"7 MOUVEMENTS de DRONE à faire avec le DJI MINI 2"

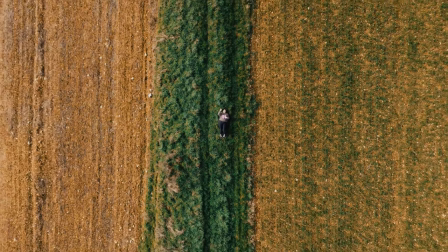Vous voyez des exemples à l'image et c'est vraiment un plan qui est hyper cool à faire et qui en fait change vraiment la vision qu'on a d'un lieu et du coup c'est pas mal à utiliser dans une vidéo parce que ça donne un autre point de vue qui est plutôt original et plutôt intéressant et ce troisième plan avec le quatrième qui n'est autre qu'un plan zénithal également mais cette fois ci donc qui monte bien sûr mais qui tourne à 360 ce qui rajoute un peu de dynamisme et qui donne un effet un peu sympa on va se l'avouer ça fait toujours un peu je sais gérer mon drone
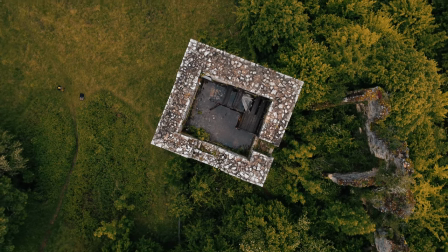attention fou fou je fais des mouvements de fou donc vraiment petit mouvement très sympa à faire pas si compliqué et qui donne vraiment quelque chose d'un peu plus original à votre vidéo. On passe tout de suite au cinquième mouvement, qui n'est autre en fait que, pareil, pour dévoiler un lieu et pour éviter un simple panneau statique de votre drone, vous faites juste ça du lieu où vous êtes, ce n'est pas très intéressant. Vous faites un plan de votre drone tout simplement qui monte et qui tourne en même temps pour faire un joli panoramique, mais avec du mouvement et pas juste un truc basique qui tourne comme ça. Ça donne du mouvement, c'est joli,
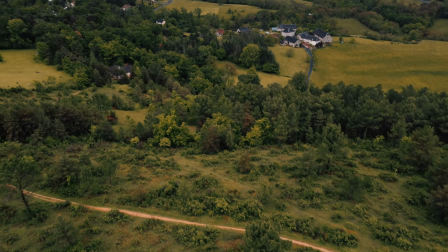ça simule un peu un plan gru et voilà c'est assez sympa à faire moi j'ai bien aimé faire ce petit plan là je trouve que ça donne un petit quelque chose qui change un peu de juste justement des plans,
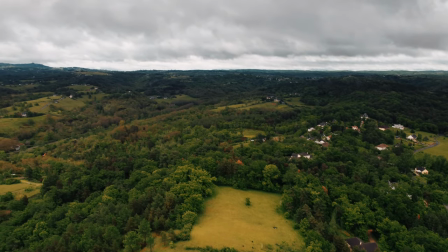des mouvements un peu basiques et je trouve que ça allie deux plans assez intéressants, on monte on tourne en même temps, c'est joli c'est cadeau, c'est pour moi ensuite le sixième plan qui est un basique un peu qu'on voit souvent mais qui fait toujours son effet que j'adore faire aussi, c'est le 360 donc juste vous tournez le drone autour d'un objet tout simplement l'avantage de ce plan là c'est
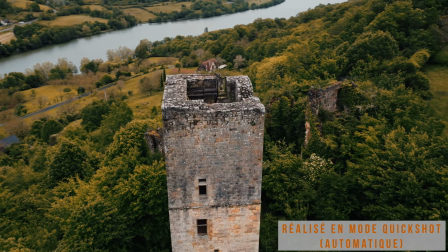que il fait partie des quick shots des mavic tout simplement il est sur le mini 2 également
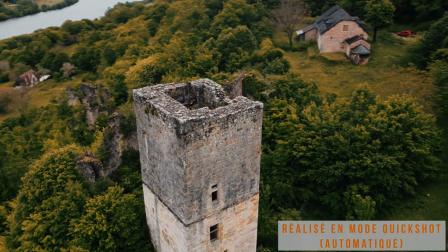c'est à dire que vous sélectionnez la zone autour de
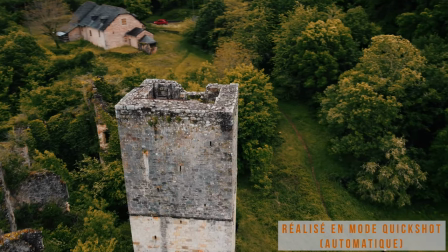laquelle vous voulez que le drone tourne et le drone va se mettre en stationnaire et va se mettre à faire le mouvement tout seul ça
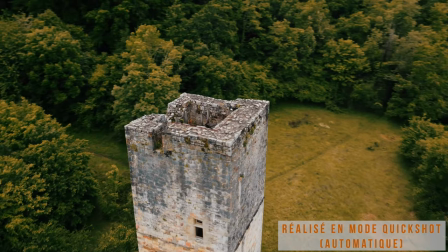c'est pratique quand on est dans un super bel endroit et qu'on ne sait pas faire ce plan parce que c'est un plan qui est assez
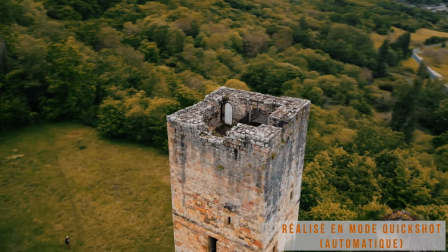compliqué à faire mine de rien parce qu'il faut vraiment bien gérer les joysticks la vitesse pas tourner trop vite pas aller trop vite sinon c'est voilà c'est pas évident à faire ce mouvement circulaire autour d'un objet mais c'est beaucoup d'entraînement et en attendant si vous n'avez
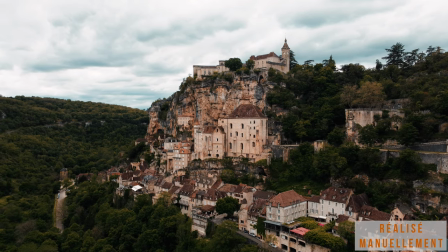pas eu le temps de vous entraîner le quickshot est là pour vous aider donc c'est vrai que c'est pas mal et moi je vous dirais
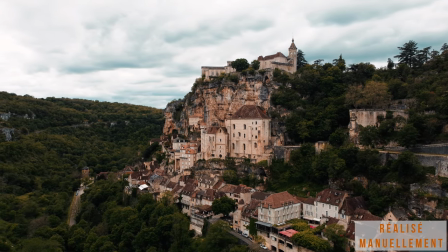juste entraînez vous à fond moi j'ai mis un peu de temps à l'assimiler maintenant que je sais le faire j'utilise plus le quickshot
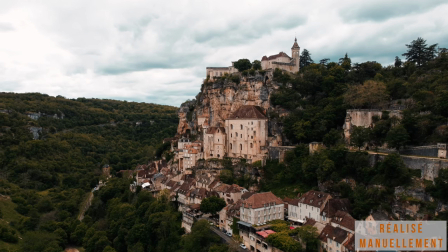je le fais naturellement je vous ai mis un exemple du quickshot et du manuellement comment je les fais et vous voyez que du coup les deux rendent très bien mais c'est vrai que au début c'est un peu plus laborieux à faire d'où l'avantage du quickshot qui fait partie du mini 2 et je crois que j'ai dit 12 fois quickshot voilà on adore les petites répétitions c'est génial sur ce on passe au septième mouvement vraiment cool aussi à faire qui est tout simplement un une avance donc basique mais qui a un passage en amorce donc j'appelle ça le passage en amorce je suis pas sûre que ça veut dire grand chose mais Mais bon, moi, ça sonnait bien. En fait, tout simplement, c'est d'avancer vers un paysage, mais de passer juste à côté d'un objet. Donc, ça peut être un arbre, un bâtiment, etc. Alors, pas trop près, évitez de défoncer votre drone, c'est mieux.
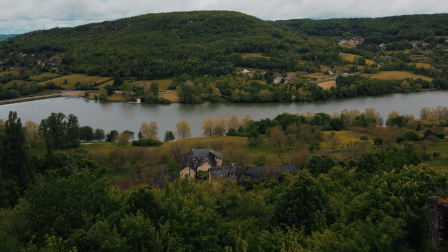Parce que du coup, ça apporte tout de suite, comme quand vous le faites en vidéo, tout simplement, une amorce, ça apporte de la profondeur à votre vidéo et à vos images rônes également.
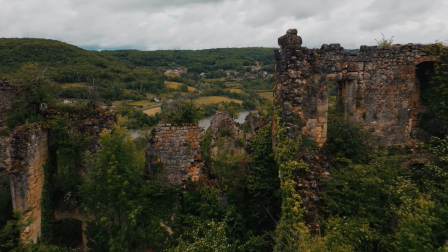Et je trouve que ça donne un peu plus un côté immersif. Ça donne aussi une vitesse qui varie un petit peu, mine de rien, entre le fond et le premier plan de l'amorce.
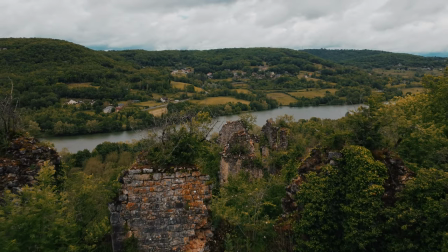Je trouve ça hyper intéressant à utiliser et ça ajoute toujours un petit quelque chose, une amorce. On aime bien faire ça en vidéo, donc je vous le conseille, c'est vraiment un plan qui est sympa à faire. Et je n'allais pas vous laisser sur cette fin, même malgré que le dernier mouvement est très sympa. Je vous donne un petit bonus qui n'est pas valable dans toutes les situations, mais en général, c'est pas mal quand vous avez un bâtiment et un joli paysage derrière, ça peut être sympa.